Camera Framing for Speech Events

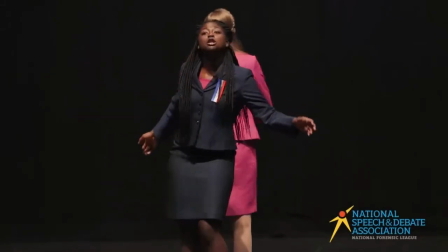(8:09) And when the New Year's came round, dear Miss Sarah, I decided to get religion too.
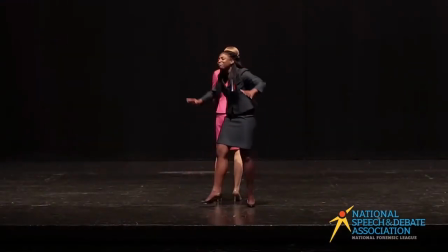(8:14) Praise the Lord! Joshua fought the battle of Jericho, and the walls came tumbling down.
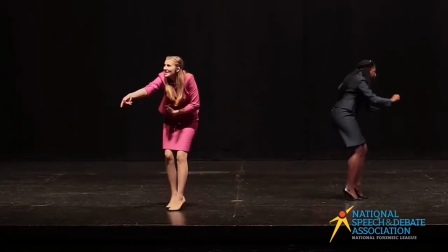(8:22) A group of us wrote pamphlets. We set down every argument the South made.
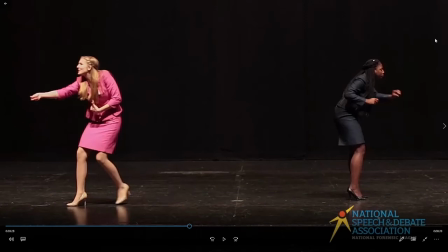(8:31)
Okay, take a look here at how spread apart the participants are. They are across the entire frame of the camera. The camera has to pull back quite a ways in order to capture all of the action. This means that the further we pull back, the less of the
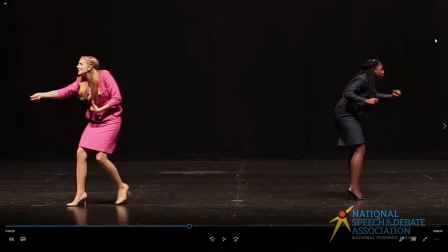(8:50)
gestures and facial expressions that we'll be able to see as a judge. So keep that in mind as you look at your piece. If it's a piece where you're going to occupy a large part of the stage, remember you're going to have to pull the camera back and you're going to lose detail in the facial expressions.
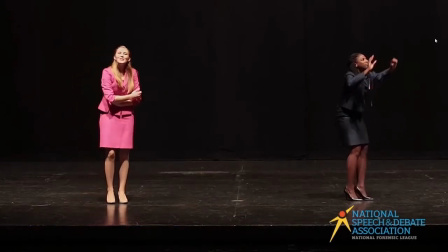(9:08) Slavery, refuted them all. Mine, an epistle to the clergy of the southern states.
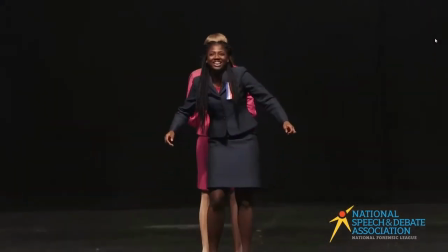(9:15) And the walls came tumbling down. I heard a drum beating.
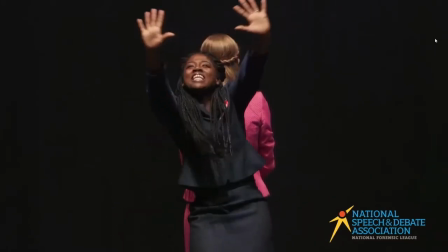(9:21) I had come to the African Church of the Lord.
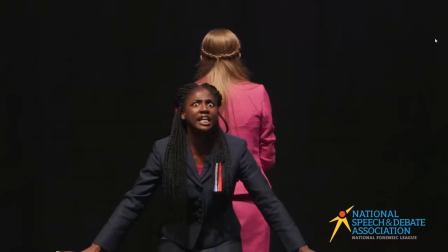(9:26) But one night, the doors burst open and the city guard spread it along the wall, barring the door.
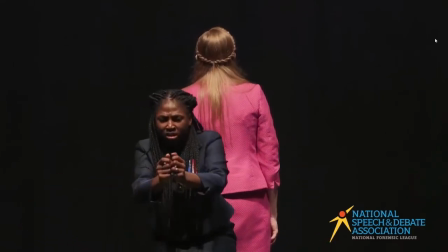(9:31) What's the meaning of this? You will be moved to the workhouse and sentenced with due and proper punishment. Not a fine